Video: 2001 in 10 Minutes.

This movie is attempting to chronicle mankind's journey from
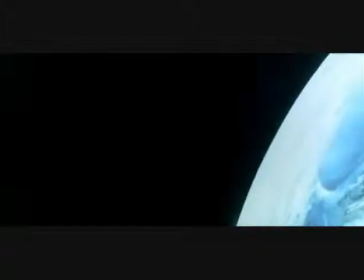ape to human to what potentially lies beyond.
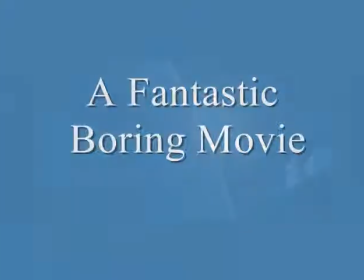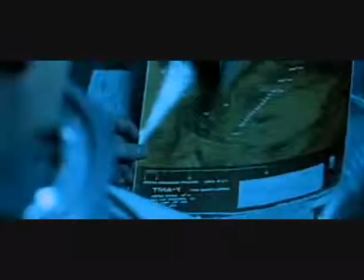What I mean when I call this a boring movie, I mean that during the second act of 2001, not much is happening.
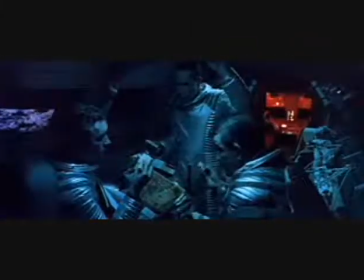This is where I think the film loses a lot of viewers.
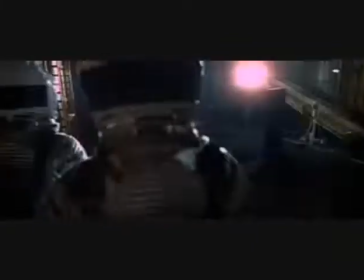The film shows in painstaking detail the nuances of life in the future,
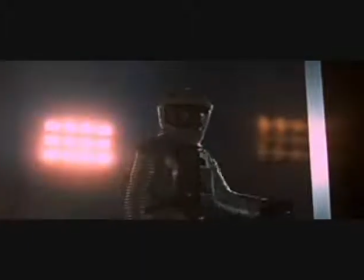what people in the future eat, how they travel, how they communicate. This is not the filmmaker simply being pretentious.
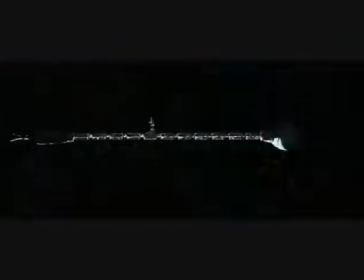I think the movie adopts this pacing and rhythm in order to trigger a thought process in the viewer. I don't think we're simply just supposed to watch 2001 passively.
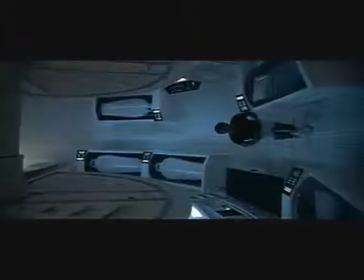We're supposed to think about it and question the film as we watch it.
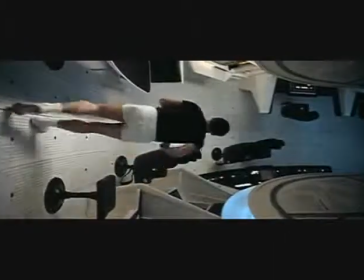Let's think about this. In one sequence, we see a miniature version of contemporary life.
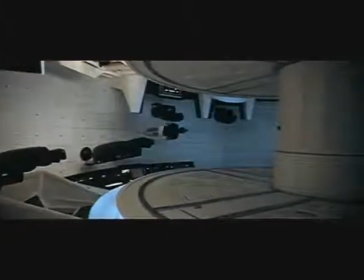We see a man going through his exercise routine on his rotating spaceship.
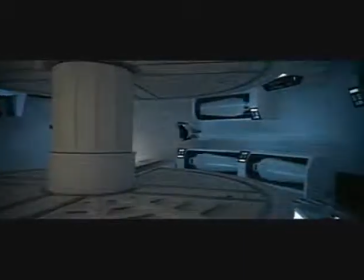Now, there's not much happening in this shot, and it goes on forever. As the shot continues, and if we really contemplate the image,
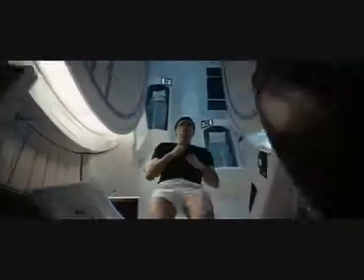we see a man who is running in a circle like a mouse in a cage.
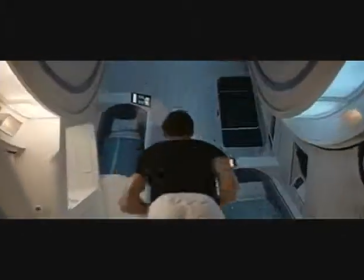So, man has advanced his technology, but he himself is still just an animal,
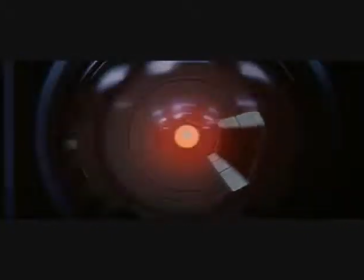and has not advanced much since their first encounter with the monolith. This is what I admire about 2001. It's a film that trusts its audience's intelligence, but it's also a film that teaches you how to watch it.
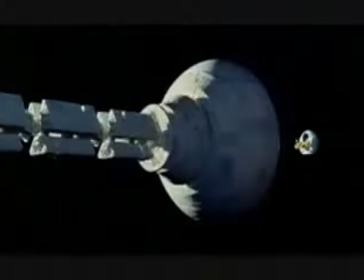Hello, Hal, do you read me? do you read me how affirmative dave i read you
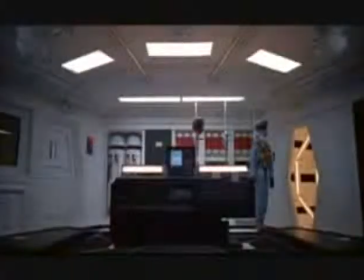open the pod bay doors how i'm sorry dave i'm afraid i can't do that
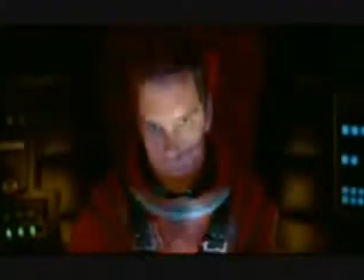One of the most interesting characters in 2001 is Hal 9000.
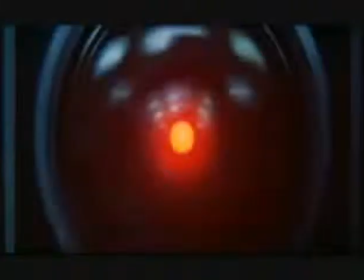Hal is a computer whose voice is provided by actor Douglas Rain.
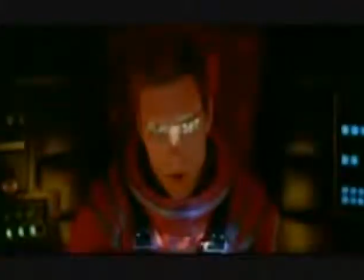Hal's only distinguishing physical characteristic is a single red light on a camera.
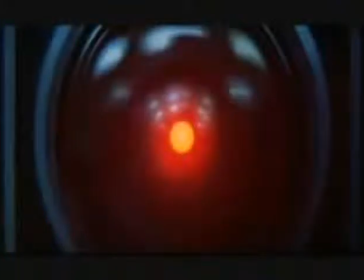Many 2001 fans have pointed out that the letters that make up Hal's name,
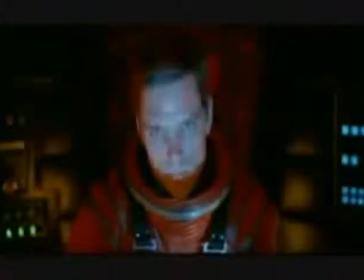H-A-L, are only one letter off from the computer company I-B-M.
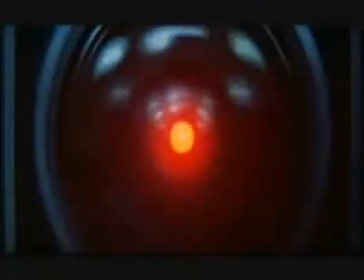One of the many ironies of the film is, even though Hal 9000 is a machine, he's a machine that suffers from human emotions.
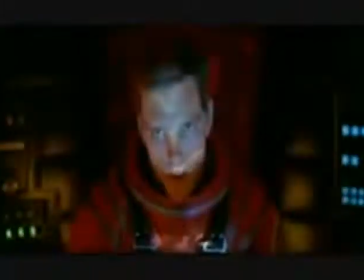In this case, it's paranoia. Hal's paranoia triggers him to kill the ship's crew and even trap Dave Bowman outside the ship. In 2001, it seems that the human characters act like computers and the computers act like humans. The standoff between Dave and Hal is the most pivotal scene in the movie.
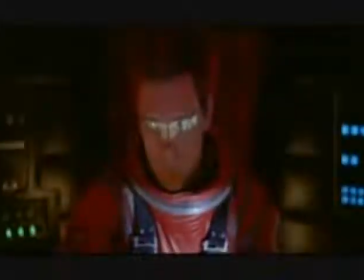The technology man has created has now turned against him,
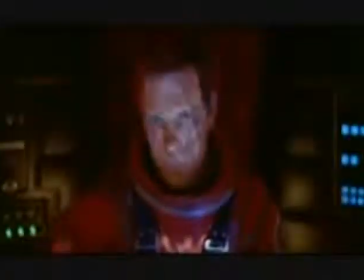and man must rely on his instincts and his intelligence in order to survive, just as he did in the film's prologue. Dave's space pod resembles some kind of humanoid object
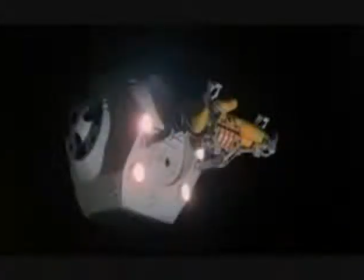where it looks like he's carrying a wounded person back to some kind of shelter.
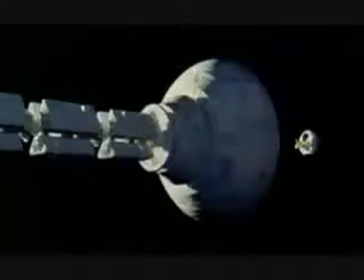When Dave uses his creativity to project himself into the ship,
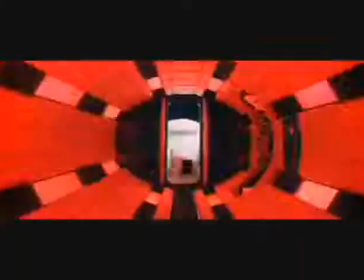it's like a shot of emotion or a shot of energy has entered into the Cold War of 2001.
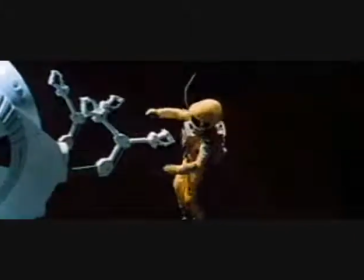It's almost as if the fight with Hal 9000 has rehumanized Dave Bowman.
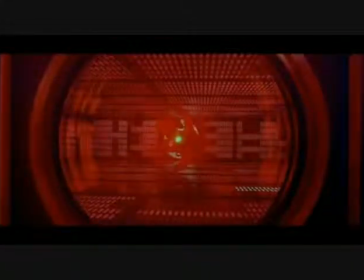Next we have the death of Hal 9000. I love this scene as much as any film lover can love any scene in a movie.
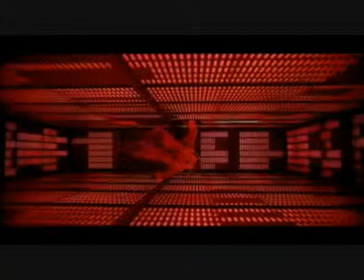The scene is bathed in a beautiful red light. Hal's voice is soft and conversational.
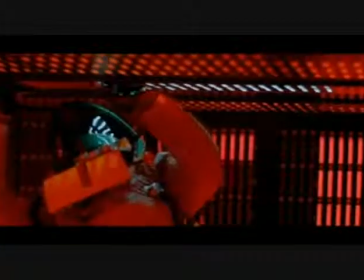It really conveys the machine's sense of fear.